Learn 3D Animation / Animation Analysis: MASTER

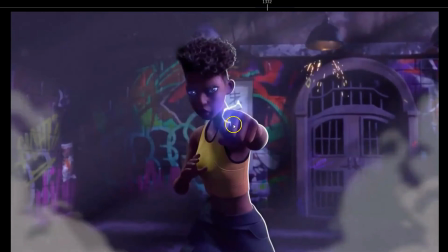(28:28)
Notice how the chest goes down, and then as the chest reaches the extreme down point,
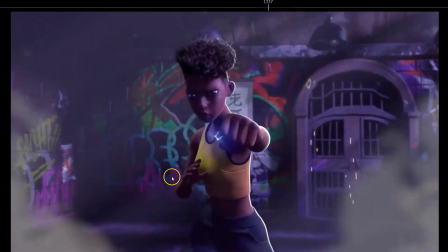(28:35)
look how the hand and the arm keeps rotating down, and this hand as well keeps rotating down a slightly bit, the head as well, and the shoulders and the torso start to move up, but the hand and the arms still moving down and rotating down for a couple of frames.
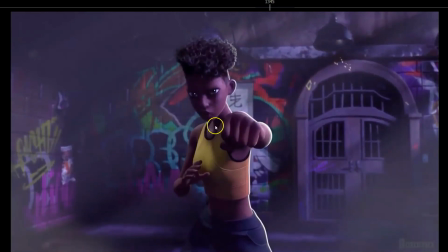(28:53)
Then they catch up, the torso speeds up upwards, and then the hand as well,
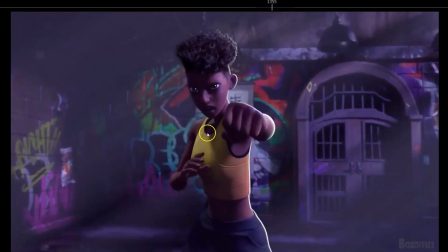(28:59)
and then as the torso reaches its extreme high, then the hand and the arm catches up, and then as the torso is not moving up anymore, the hand and the arm keeps moving up and rotating up for a couple of more frames.
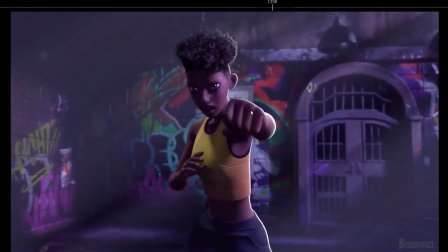(29:16)
So you can see the overlap between the arms and the torso and the head. Even though it's a very small and very subtle animation, the overlap is everywhere. So really nicely done there. See how also the rotation on the hand here, really nice.
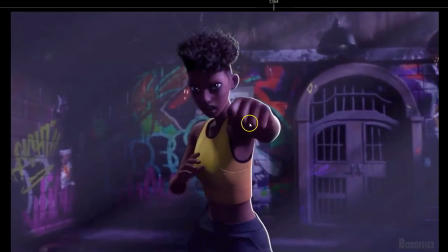(29:34)
It's not just coming down straight, but you have that rotation, so down and up, really nice. Ooh. See that wave like feeling on the arms, on the torso, really nice.
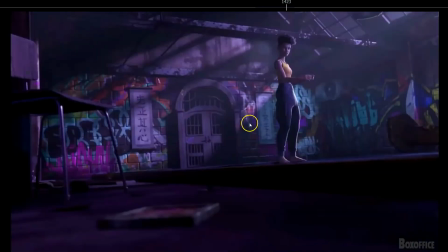(29:54)
down and up and down. And also the shoulders are very much involved.
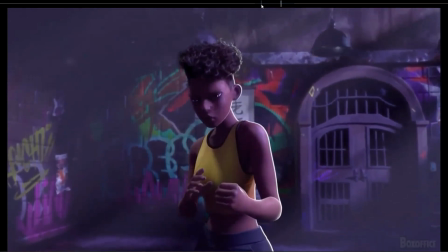(30:01)
See, every time she breathes, the shoulders move up and down and up.
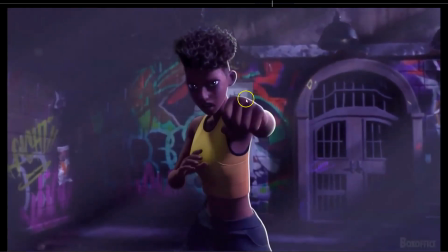(30:10)
See how when the hand goes down, see how when the hand drops, the shoulder also drops down. Everything involved, everything connected.
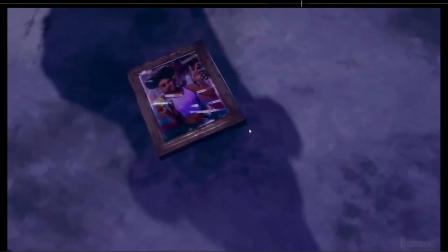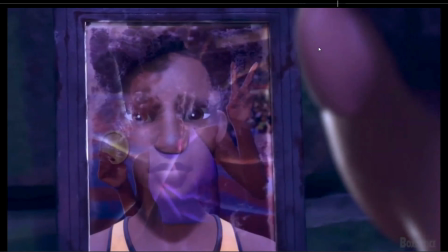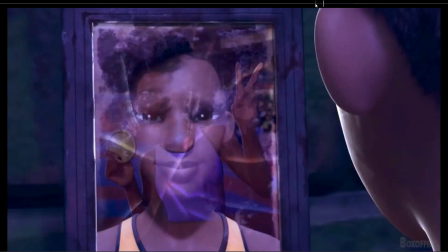(30:38)
Really nice animation here. See, so she goes through three motions here.
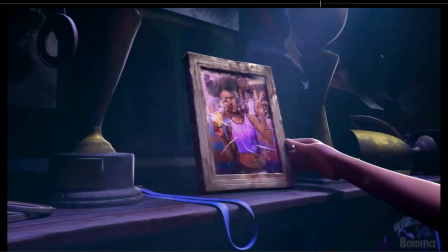(30:45)
Also really nice touch here. See how the finger just kind of adapts to the frame.
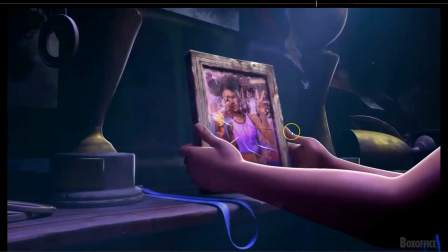(30:53)
Really nice touch. So it's not just constrained to the frame, but is sliding through the frame, so it feels more believable, more organic.
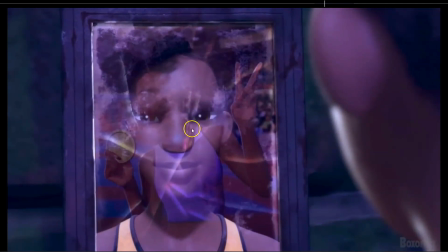(31:05)
See, so first she has that expression like happiness, like remembering those times. She is like happy feeling here. Then she keeps looking. See how the mouth closes a little bit.
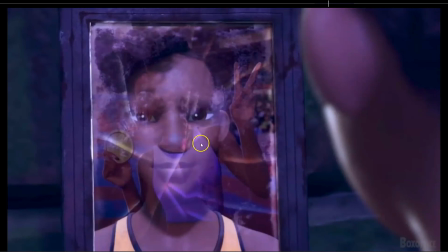(31:24)
Then she starts to change a little bit with the eyebrows pushing down. Then she blinks, and then boom, she blinks and the eyebrows change, and she goes to a more worried, more sad expression.
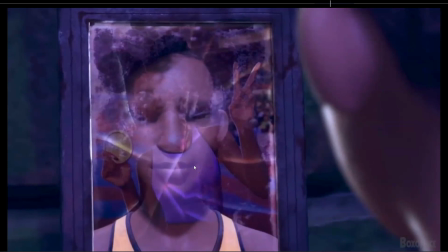(31:42)
See how the corners of the mouth also drop down, changing completely the mouth expression. Here you have more of a smiley shape on the mouth, and then as she changes expression, the mouth drops, the lips get a bit more apart together.
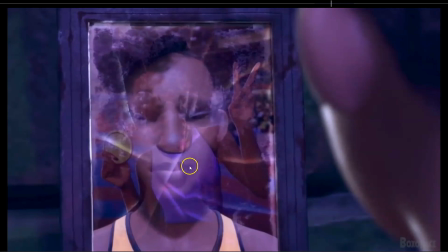(32:01)
Here is more pressed together, and then they drop down, the corners drop down, so you get more of a straight line in the mouth, creating that more of a sad feeling on the face, helped with the eyebrows and the eyes.
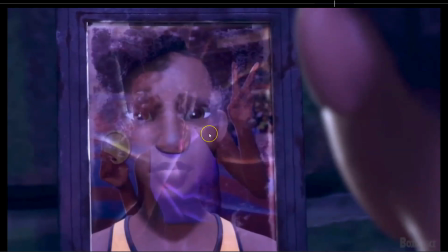(32:17)
So you have that expression now, like worried, remembering, like sad feeling. Then you have the eye darts that sell a lot her thought process. Those eye darts, see the eye darts,